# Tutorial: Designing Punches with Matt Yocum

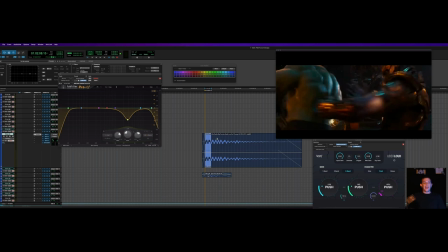(32:23)
Although what we could do is this doesn't, this file doesn't have as strong of a transient because it was run through distortion or heavy compression. What that does is it actually flattens the signal to make it longer, to have more sustain it makes the quieter elements louder but it also
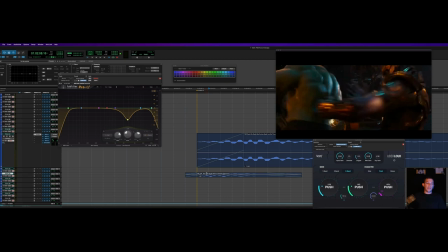(32:40)
tends to take transients and squash them down so you don't have as much of an impact you have more sustain so when that happens what i like to do is because this is has a strong transient element in it is i can have the transient from here trade off into the sustain
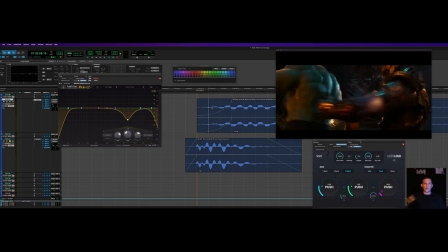(32:58)
from here so i can do that by fading up and creating a curve here where there's very little volume coming from this punch until this transient starts to run down and then this picks up the rest of the energy. This is a really important sort of concept to get a grasp of when you're shaping sound design for tons of different elements.
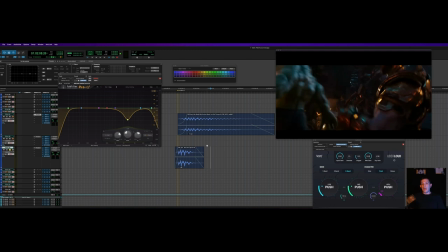(33:18)
This goes for weapons and like magic sound design as well, is learning to separate transient versus sustained elements and how to sort of weave them in and out of each other. So in this case I'm taking the transient from the kick and then the sustain from this punch and so when i play them together like this
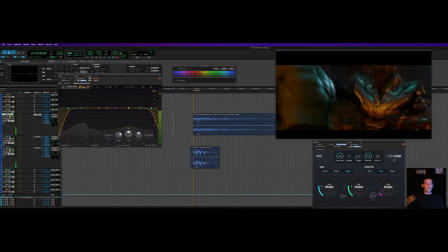(33:38)
you get sort of the best of both worlds except now it sounds like a double hit so i wonder if i turn this off that sounds more like a let's see what might i do here so maybe i do a slightly longer fade take off a bit of the head and make it not
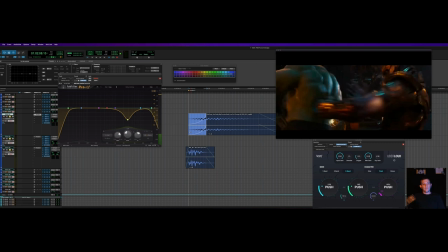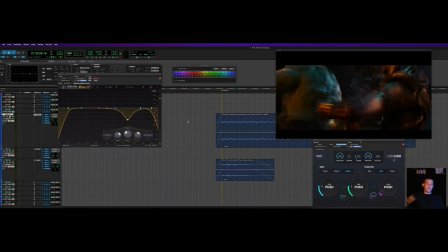(34:11)
it's interesting so this sound itself now that I'm listening to it has kind of a double hit in it so I'm actually going to take off the first head and just go for the second hit
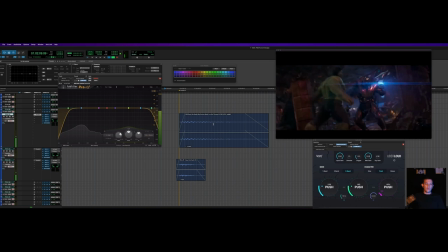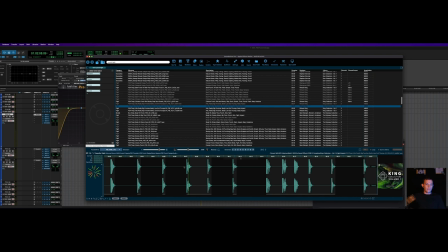(34:38)
yeah I don't really want the the double transient thing let's
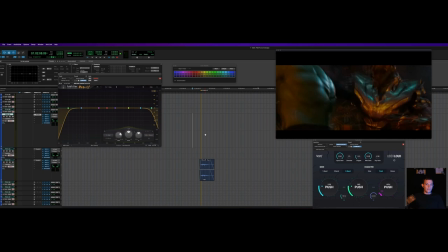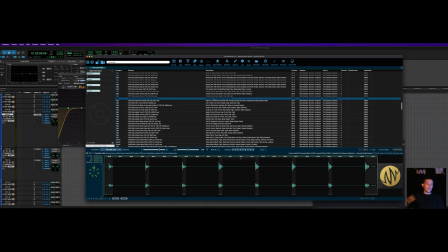(34:53)
take a look at some other sounds You can always bring something onto your timeline that you think is going to be cool and then change your mind. It's all good.
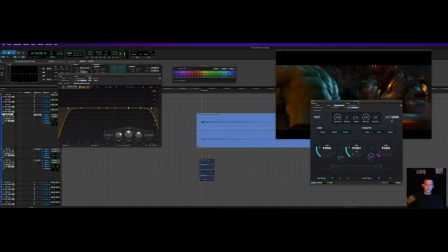(35:09)
So this is fun. This is kind of that classic older school like tape sound where it's got more sustain.
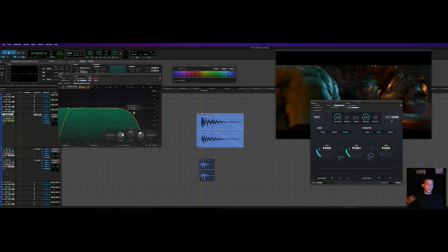(35:24)
Using uber loud there to pump it up even more and then I'm going to scrape off some of the high-end hiss, something like that. And then there's, again, a lot of that information I'm not a huge fan of.
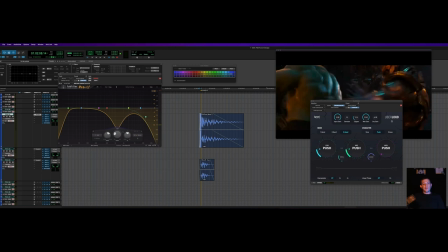(35:43)
I'll take it way down with EQ. That's the other thing, is even though I'm an editor, I am using EQ, uh, in, you know, in this instance, in this hypothetical scenario, I'm the editor here, creating the sound design punch. I'm using EQ to help shape how I want this to be and I'm again I'm lining up those transients I'm being very
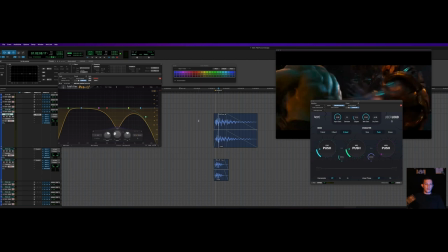(36:02)
sort of specific about it but yeah I'm going to shape the frequency spectrum of this so it all works together okay so I have the impact this is sounding very stereo wide so I need to bring this back in again
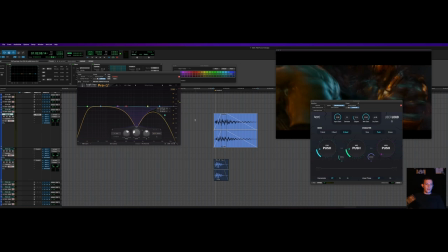(36:21)
a little too stereo wide it's more centered that's good